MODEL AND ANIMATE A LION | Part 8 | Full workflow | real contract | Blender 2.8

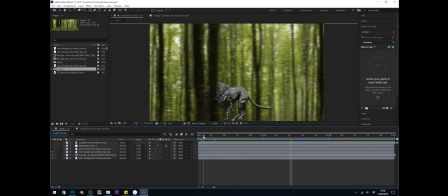226s
so I put some foreground trees there's only a few of them but you can see them just sort of going past in the foreground there and
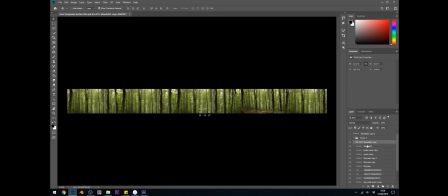233s
that adds an element of realism you can see how I've done that in Photoshop here so they're just trees that I cut out and added a motion
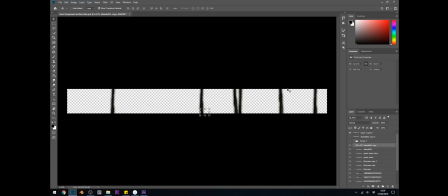241s
blur to and I did a very quick cut out because the motion blur blurs all the edges anyway so I've got those foreground trees but he still looks like he's
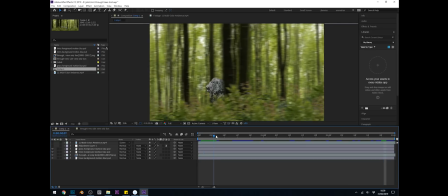249s
floating and that's when i added some grass in the foreground there similar sort of approach with the motion blur and he sort of
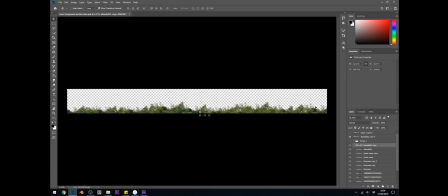257s
hides behind the foliage that was fairly straightforward as well so there's my grass layer and you can see the different grass assets that i've got here
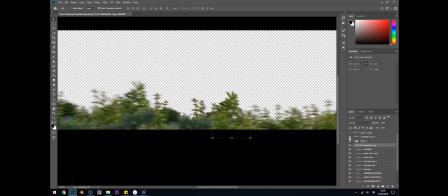266s
i just pasted them all in and then added a motion blur and then repeated them which you can see there i did do a bit of color matching as well to make sure they matched up, which is fairly straightforward in Photoshop.
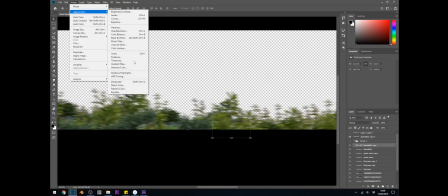279s
You can go up to Image, Adjustments, and then Match Color, which is quite a handy tool. It didn't do a great job, to be honest, but it did an okay job in this case. And I'm trying to be fairly quick so I can get through all the work that I need to do.
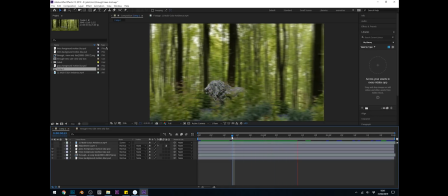293s
So that's all okay. It runs pretty well, as you can see there.
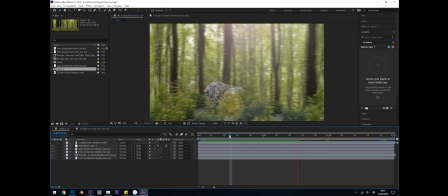298s
Now, what else I've put in is a lens flare, and I've animated that going from one side of the screen to the other, so it looks like it's bursting through the trees.
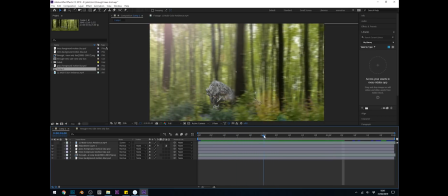307s
So you can slowly see that it comes across in the background just up there
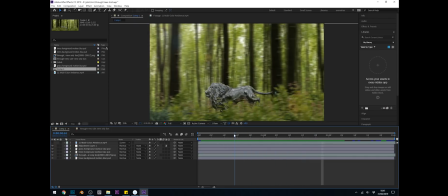312s
and it adds some interest and a bit of vibrancy to the frame.
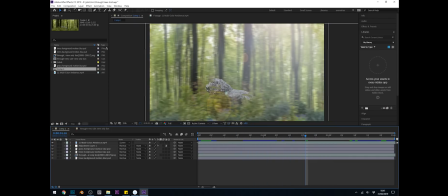316s
The last thing, I've got an overlay layer, which you can see there. It sort of blows out. It's a light leak overlay. They're kind of interesting, they are, and it's well worth having a look at.
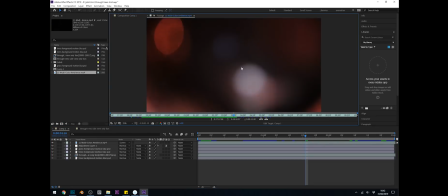326s
So here's an overlay. And you take out all the black and you're left with this sort of colourful overlay, as you can see here.
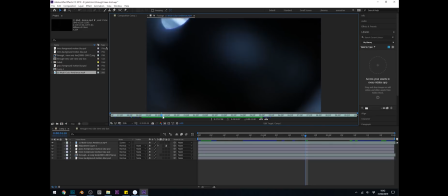335s
and I've used the blues, and I combine them with the lens flare, and they sort of blow out the frame a little bit. And you can see I've used a blend mode of screen, so that takes out all the black, leaves the white colours, and then you can see the effect of that just here, sort of blowing out the frame,
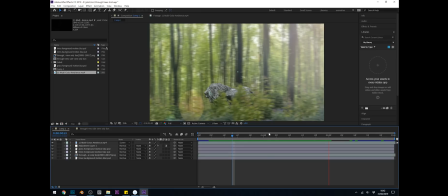349s
and making the lens flare look a touch more realistic, or maybe just more interesting, really.
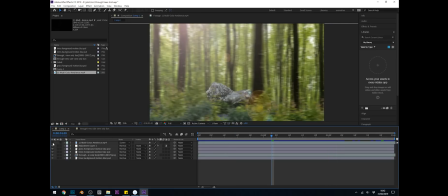353s
And if I click on a frame, you can see the effect of that, just there. So that's a lens flare with an overlay of a light leak. And that gives us this final animation.
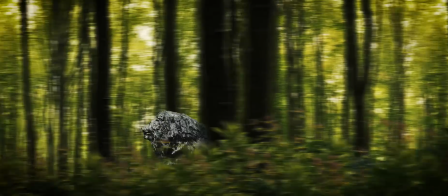365s
So I'm fairly pleased because that was a fairly quick process, this one. And I'm kind of getting used to the integrating 3D into real footage or faking it anyway.
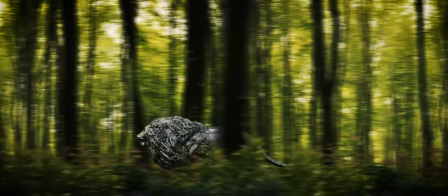373s
But I still certainly need a lot of work on animation,
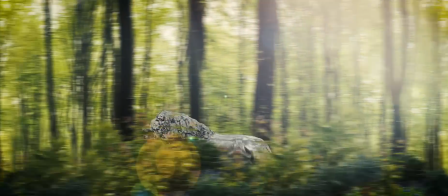376s
which is why I'm looking forward to the animation event so I can practice my animation and chat to other people in the community.
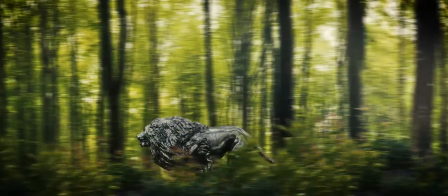382s
So that will, of course, be in May. I have sent this to the client, but it's gone a little bit quiet. Hopefully the contract still exists.
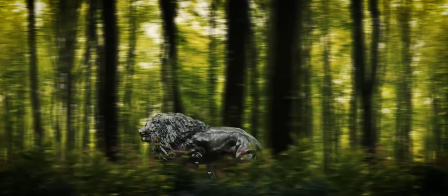389s
But I'm having quite a lot of fun with it, so I'm not too worried, really. The project for me has never been about the money or the final piece.
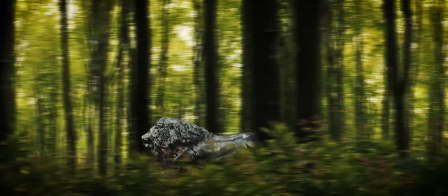396s
It's more about just having fun and learning things. So if you've got any thoughts or comments, then please do comment below.
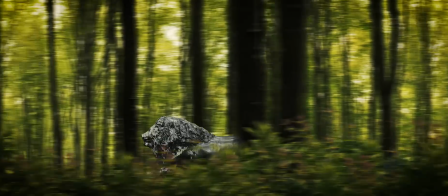402s
I do appreciate the constructive criticism as well, and it is very helpful. And thanks for all your comments so far.
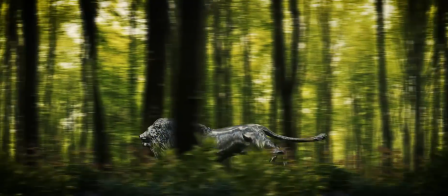408s
It's really appreciated. So hopefully you're still getting something from this, and I'll see you next time.